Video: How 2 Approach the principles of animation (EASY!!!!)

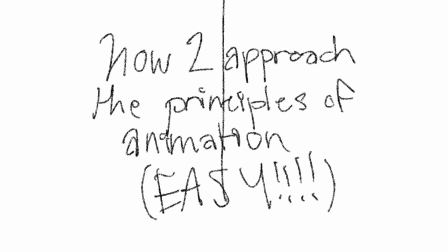0:00 How to approach the principles of animation, super duper easy. Name your respective host trinity.
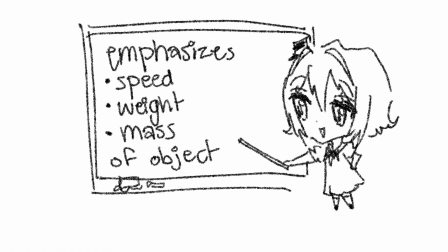0:05 Squash and stretch. Emphasizes speed, weight, and mass of the object. So how do we do it?
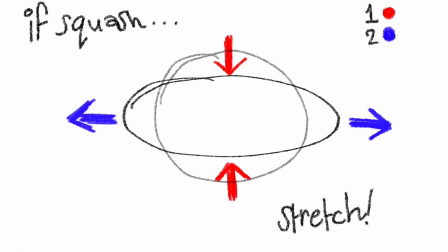0:09 So if you want to squash, you also have to stretch. And vice versa, so if you want to stretch, you have to squash it inwards.
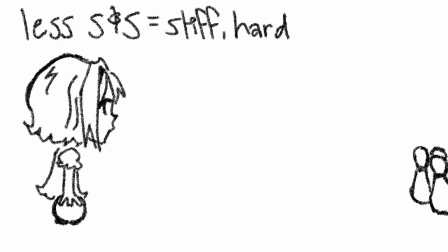0:15 Consistency is key. The more you add, it's bouncy and soft, and the less is stiff and hard. Now we can apply these to our character.
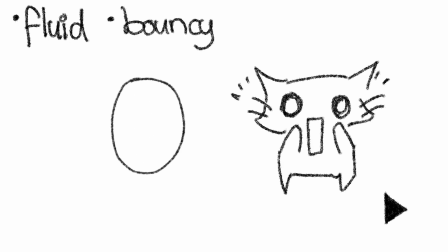0:21 How can we make this cat even more terrified and scared? We gotta squish and squash him, so he's even more scared, so let's apply it here.
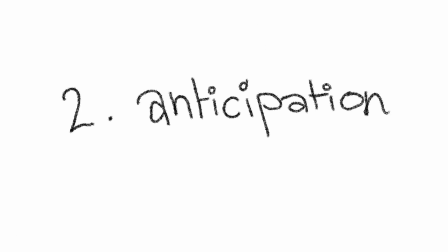0:32 Tweak it a little bit, and now we have a terrified cat. Anticipation. What the character does before following through the action.
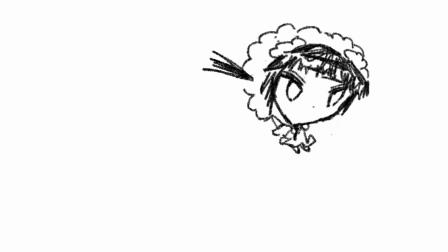0:39 It makes the action more realistic and hints at what will happen next. In this action, bending her knees would be the anticipation before she jumps. So just think about what you do before you do an action. Staging. Navigating the audience through the scene.
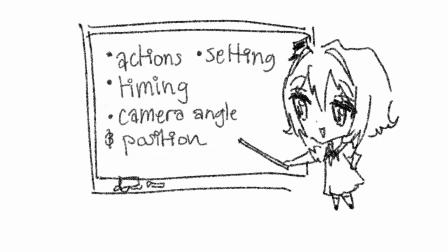0:52 You can do that by actions and setting and timing, camera angle, and position. So here we are on an actual stage.
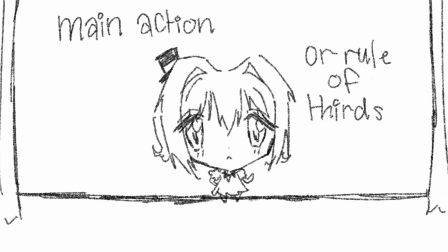0:58 The main action should be at the center of the screen, or on rule of thirds. So we can keep our focus on the main focus.
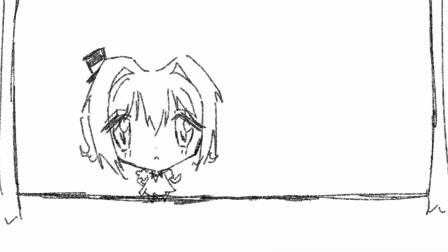1:04 And wherever they're facing, there should be more empty space. Big actions should be zoomed out so you can see the full thing, and expression should be closer up.
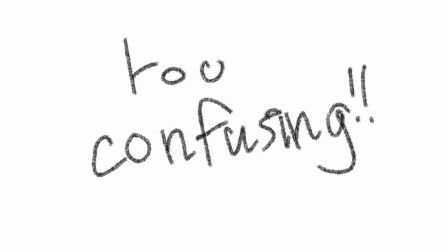1:11 If you just drop in characters with no thought, then it becomes too confusing. This character is the main focus, so the other actions shouldn't overlap or upstage.
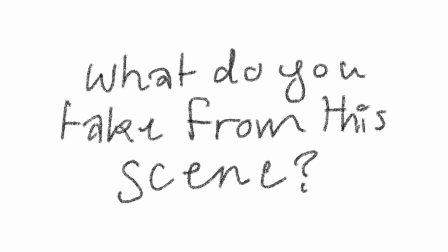1:18 Now let's take a look at another scene. Now what do we take from this scene? Absolutely nothing.
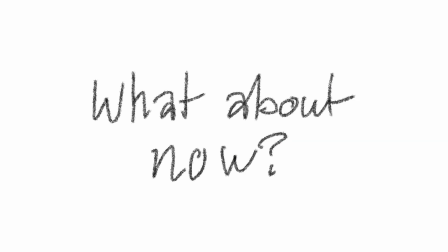1:25 There's just too much unneeded visual clutter. What about now? Wow, it's so much cleaner, and we can see she's tired, and stay up late, busy, overloaded, work, late.
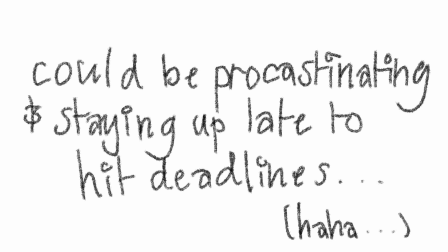1:33 She could be procrastinating and staying up late to hit deadlines, so that's why she's so tired. Everything in that scene builds on the idea rather than taking away.
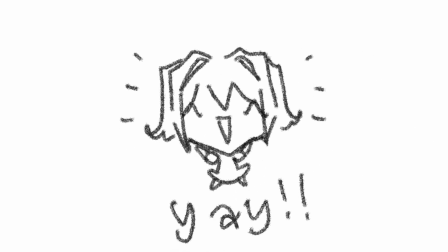1:38 Here is another scene, and we have absolutely no idea what's going on because that was too fast to process.
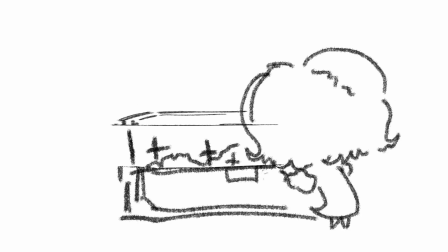1:44 Adding pauses would give the audience more time to process what's actually happening. So our girl just opened her treasure chest and took out a little scroll thingy that says, "You found treasure."
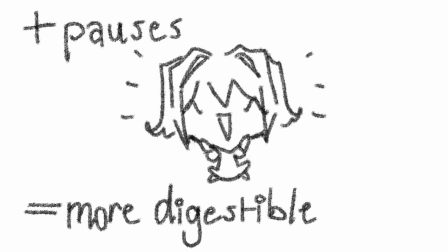1:52 Now you can see why she's so happy. If you add more pauses, it makes it more digestible. Now taking all of this into consideration will help your audience understand what you're trying to convey in your scene.
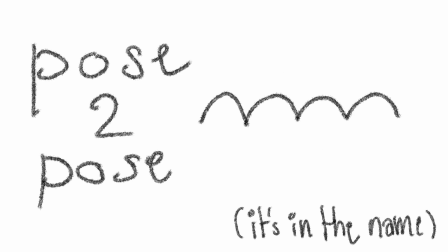2:01 Straight ahead and pose to pose. Pose to pose. Drawing your key poses first, and then adding the in-betweens later.
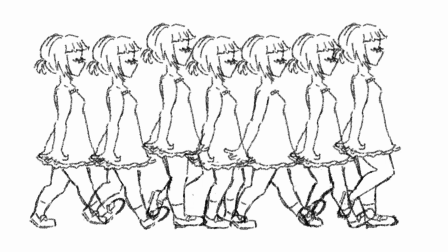2:09 Straight ahead. Basically just drawing every frame as you go, so straight ahead. Pose to pose helps with planning and consistency and gives you the most control. Straight ahead is better for unpredictable animation like fire or water.
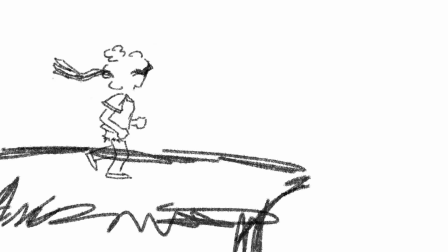2:21 Follow through and overlapping action. Drag.
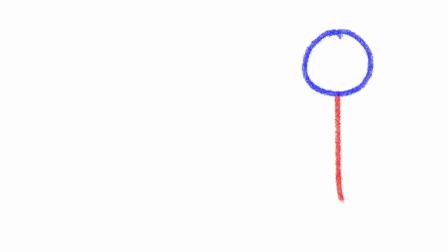2:26 You could think of drag as the main body quite literally dragging the other parts around. Follow through. How secondary parts move after the body has stopped. Take for example earrings and hair. Takes a bit to settle after the body has already stopped moving. Overlapping.
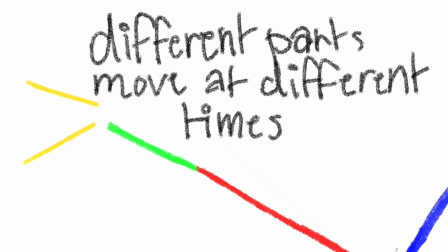2:45 When different parts move at different times. So essentially offset timing with all the different parts.
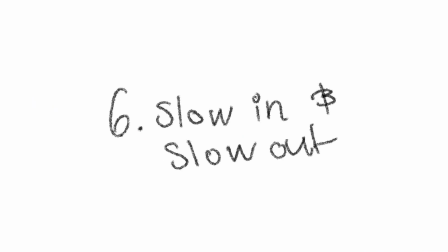2:51 Slow in and slow out.
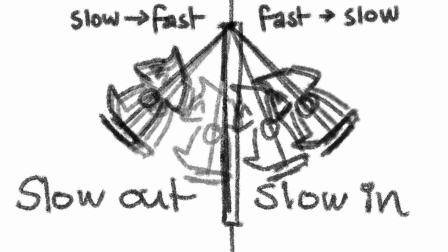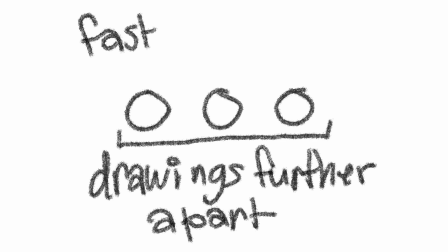2:58 Drawings closer together are slow, and drawings further apart are fast. It's essentially acceleration and deceleration.
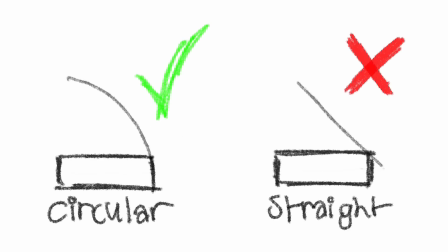3:04 Arcs. Arcs is movement following a circular path. It keeps the movement consistent and realistic, otherwise it just looks strange.
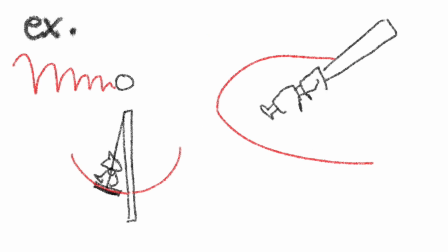3:14 Almost all movement follows an arc. Secondary action.
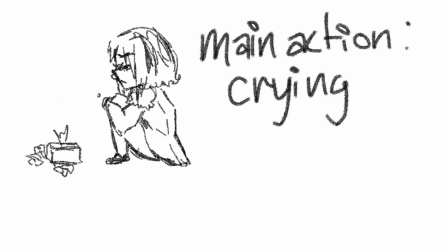3:20 Secondary actions are actions that add on to the main action. So here is our main action, crying. The secondary actions would be rocking and wiping tears.
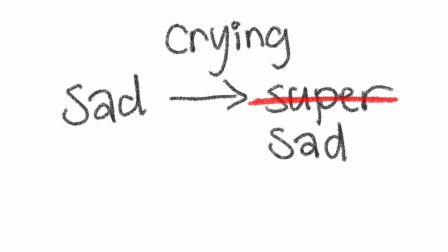3:26 The secondary actions shouldn't take away from the main action. They're there to add more emphasis. Timing. The number of frames between each action.
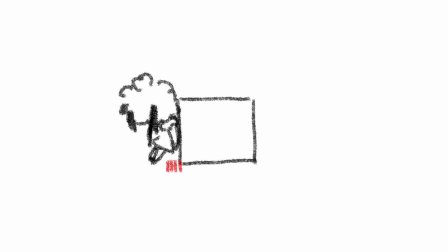3:32 Like earlier, closer frames equal slow and further frames equal fast. These two scenes are pushing the same block, but because of the timing we can make it heavier or lighter.
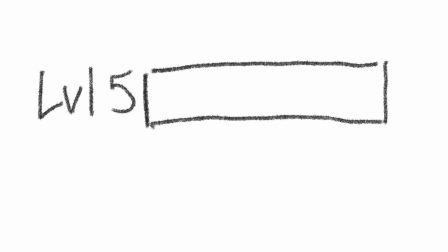3:40 Exaggeration. Exaggeration is leveling up your idea to make a bigger impact on the audience. Why be just mad when you can be super mad?
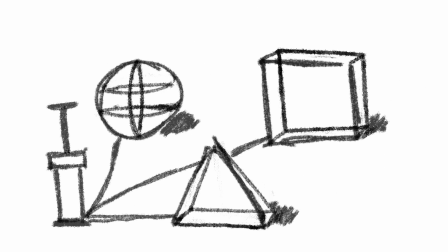3:53 Solid drawing. Adding volume, weight, and depth to make your drawing more realistic. It's also important to account for perspective.
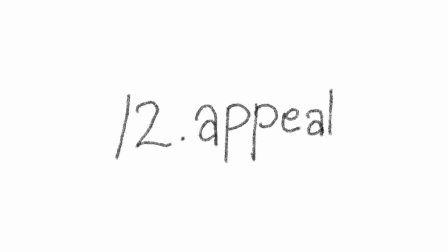4:05 Appeal.